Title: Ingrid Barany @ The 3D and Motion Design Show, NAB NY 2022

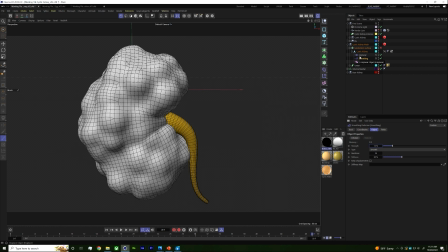So we have our kidney. It's It's all cystic, but let's say your animation, like in my case, you want to start off from healthy and move to a diseased state very quickly, which is not how it happens in real life. It takes a little bit longer, but for the sake of our demonstration, we're going to do it very quickly.
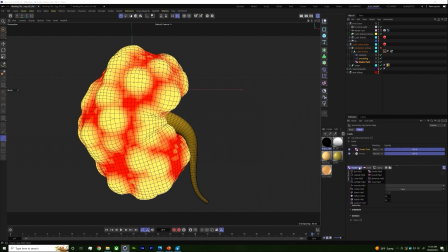In our vertex map, it's just so handy. You can do so many things, and a lot of people were showing that in the talks. You can go ahead and add a spherical field, but because I showed a spherical field, I'll be fancy and I'll add a linear field.
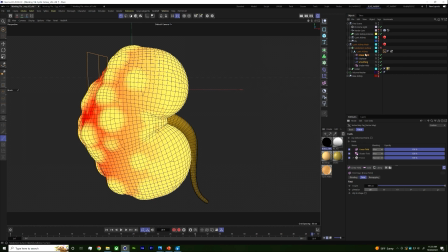You know, spherical field, you could do that, too. And I like to just drag it down here. And you can see right now, it's not on the right axis,
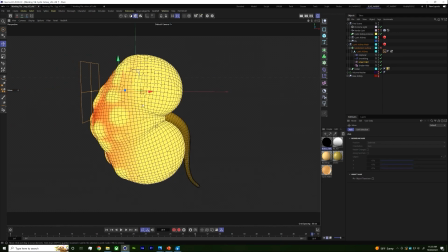like, it's not coming, it could come in from any way you want, but I want it to come from the top down.
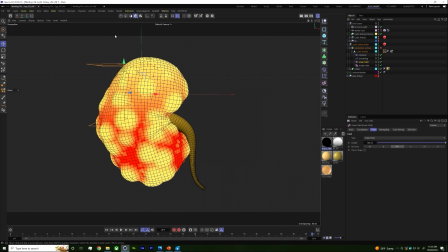And so what I like to do is I like to just switch it over here, and you can see,
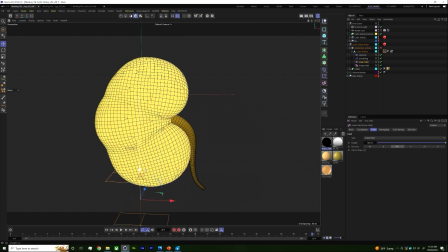if I come in, it's kind of subtracting, like my healthy kidney is bigger than my disease kidney and that doesn't make a lot of sense and that's because you can go into fields and
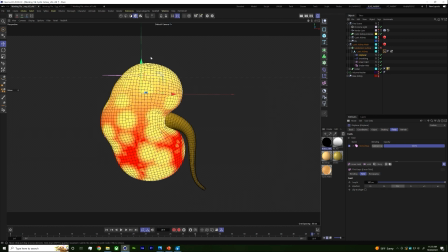you can set so in your displacer you can set your vertex map to subtract and I think it just needs to refresh in order to do that and you could do the same thing in the actual linear field as in the shader field oh
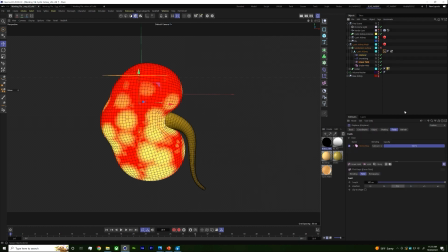right here linear field I want that to be subtract and I don't want the displacer to be subtracted. That will stay normal. So now we have our healthy kidney that is smaller and once it becomes cystic it grows and it becomes bigger.
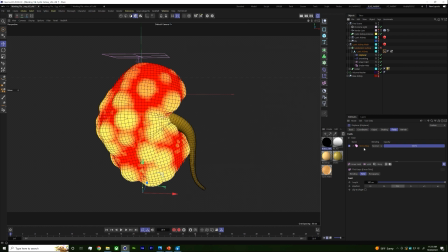So just in case you missed that, in the displacer you want to leave your vertex map alone so that it can actually displace the surface, but if you go into the vertex map you want to set your linear field that's affecting all of this to subtract. And if you're looking for the opposite effect you can set it to a different mode. You can set it to multiply, overlay, whatever.
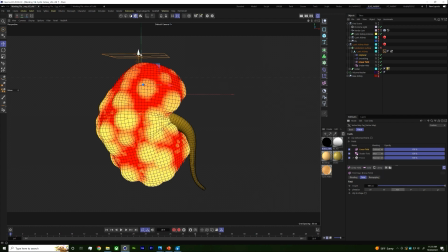You can experiment. But in this case, subtract works really well.
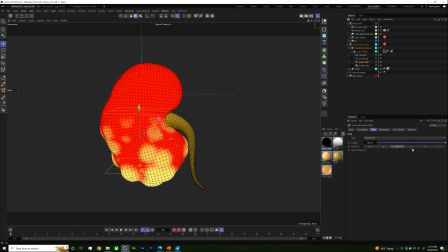But I don't want it to animate from the bottom up, so let's actually flip that so that it's Y minus and it goes from top down.
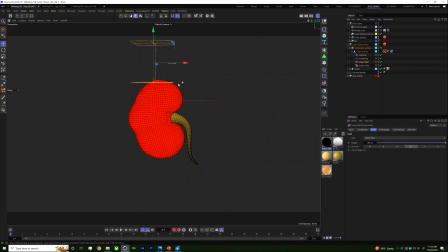So we can go ahead and just add some keyframes as well, or at the front in the coordinates it's in the y-axis and then just jump a
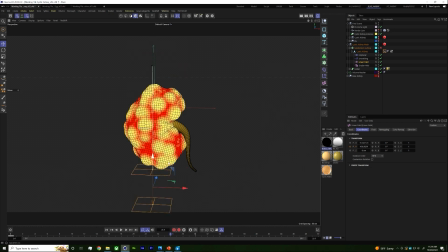few frames and move this down and now if we actually press play it will animate it'll go from top to bottom but like i said if you use a spherical field it can go from inside out so this is fun but it looks a little bit boring and when things look boring i
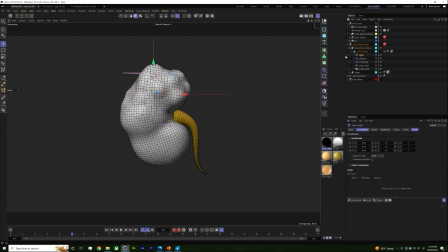just resort to the jiggle for some extra flair and the placement of your jiggle is actually really important. If you put it above your displacer, which is an issue I ran into, I was like, why isn't it working? Just drag that below. And if you press play, you'll get some nice secondary animation with the jiggle.
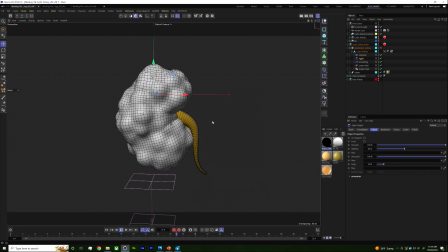But clearly it looks like the kidney is a little bit too hollow. So you have to kind of tweak the settings, make the stiffness a little bit higher so that it doesn't look like it's flopping all over the place. You can set the strength if you feel like it's too much, the drag, just kind of trial and error to see the kind of look that you're going for.
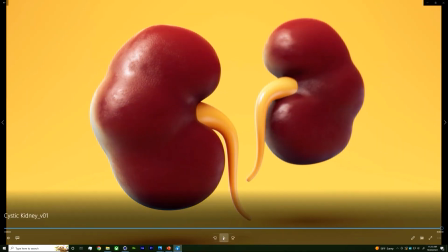And it helps make it have more of an organic feel, right?
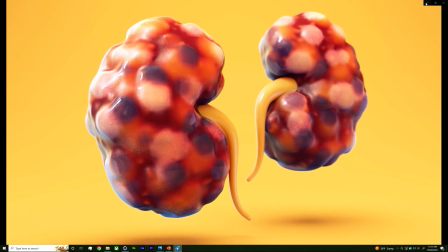And it's very subtle, but it's there. Okay. All right.
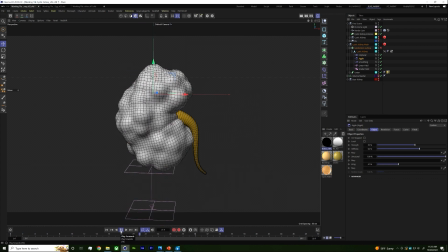So this is the animation part of it, which is pretty straightforward. And it's, again, like I said, a pretty easy setup with vertex maps.
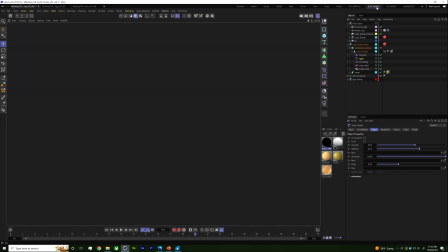But the real power comes into actually doing all of the materials for
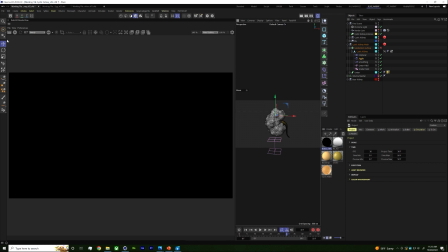it and how you can use these dynamic procedural vertex maps in your Redshift shader.
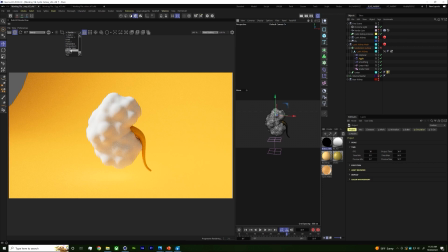So let's just go into RenderCam for a second.
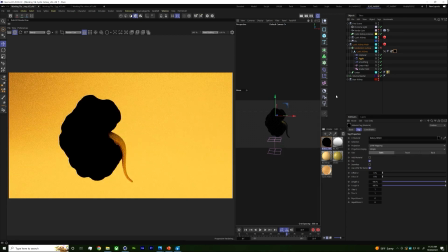And I set up a material for the purpose of today's talk just to show you all of that.
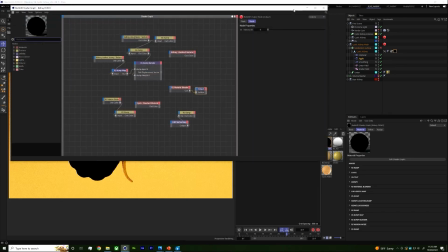So let me just open it up.